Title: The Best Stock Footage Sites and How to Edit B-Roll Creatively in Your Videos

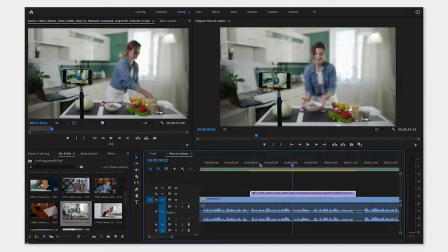8:13 And I think that is the perfect place here. So this is one that's only 2 seconds, but because of the speed that I'm talking, and I've referenced another talking point by saying ultimately keeps your viewers engaged for longer, I'm going to cut here and put a new piece of footage down.
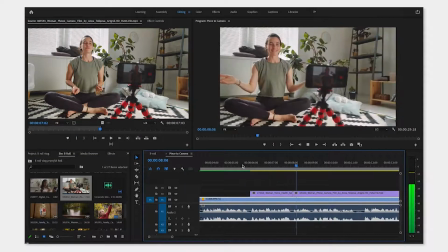8:33 Help you demonstrate what you're talking about, and ultimately keep your viewers engaged for longer.
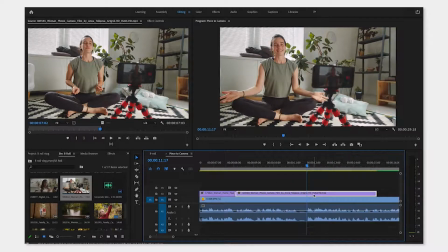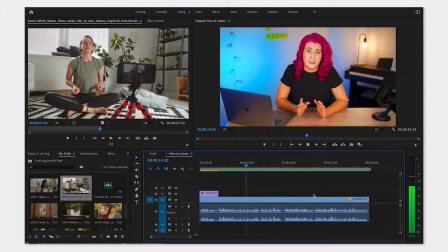8:45 In this video, we're going to look at some of the different stock footage options available, and then some tips for how to edit your B-roll. If you want to film your own B-roll to make...
I'm going to leave this section as a piece to camera, and then I'm going to add some more B-roll towards the end of this section here.
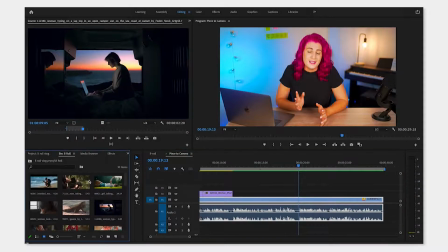9:02 I have some shots up the top here of people filming, so I'm going to use those here.
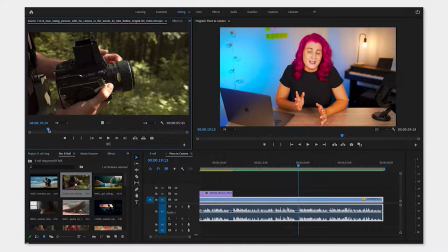9:08 This probably goes without saying, but I always try to make the B-roll completely relevant to what I'm saying, and it helps to actually drive the story, and it's not just kind of a random shot there for the sake of having a shot.
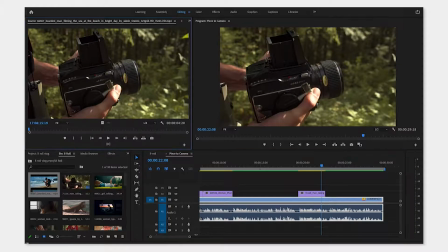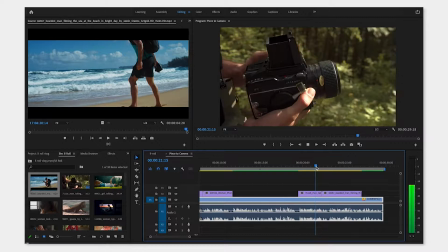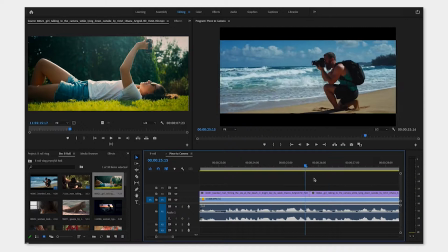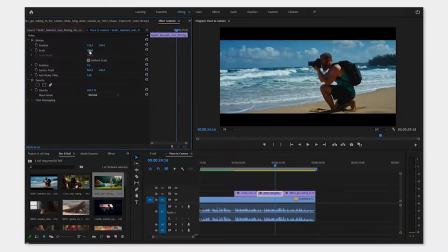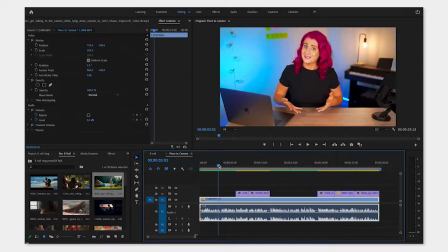9:41 So there we have it, our introduction, if I were to have used B-roll from the start.
Using B-roll over your talking head footage like this can make your video a lot more interesting,
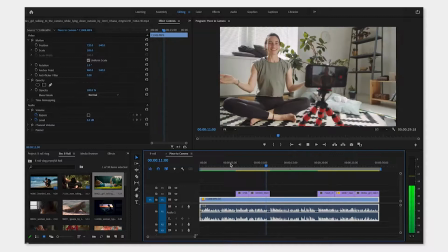9:52 help you demonstrate what you're talking about, and ultimately keep your viewers engaged for longer.
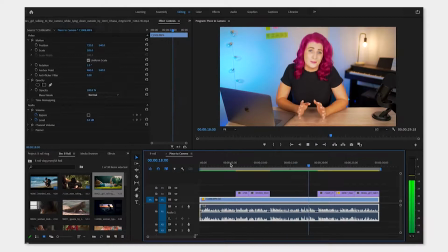9:57 In this video, we're going to look at some of the different stock footage options available and then some tips for how to edit your B-roll.
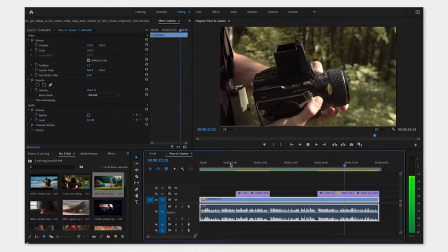10:05 If you want to film your own B-roll to make your video more personal,
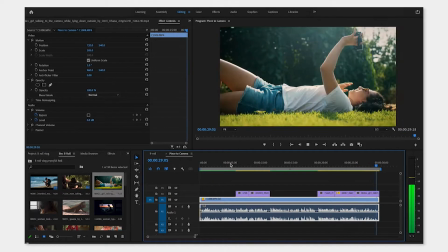10:09 you can check out this video for some ideas and basic filming principles to make your shots look more professional.
So, to quickly recap, number one, I always recommend you choose your music first so you can cut to your music,
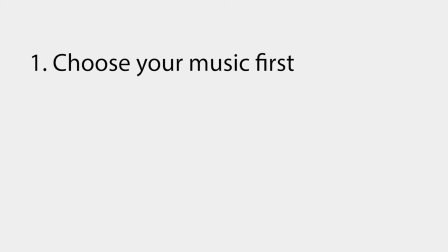10:24 make the video flow nicer, and it saves you time having to do this later. Use the music to drive the story of your video. Secondly, keep your B-roll footage around 3 to 5 seconds, but shorter or longer is still okay,
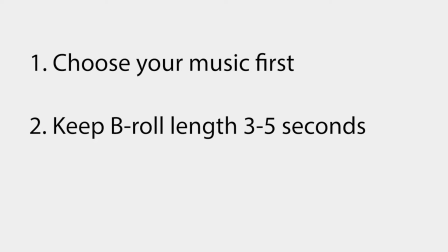10:39 depends on the pace of your video, the content of the shot, and ultimately what feels right when you watch it back. Thirdly, use relevant clips that actually help you tell the story and allow you to paint more of a picture in the mind of your audience,
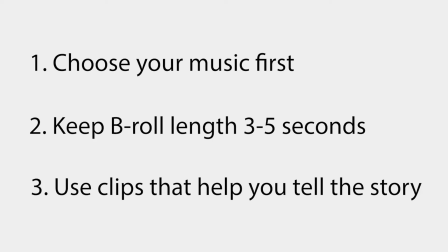10:55 so to speak. Have a play around, see what you like. At the end of the day, the video is your creative work.
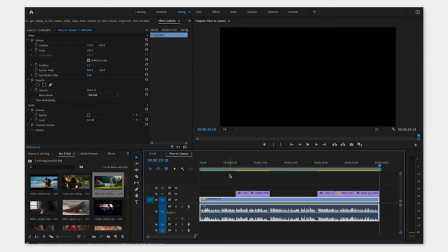11:01 So let yourself be free to experiment and make something that you and your audience can enjoy. For more tips on editing and filming B-roll, check out these videos here. Make sure you hit subscribe for more tips and techniques and leave your questions in the comments below so I can answer them for you. Now, get out there and make some videos. I'll see you next time.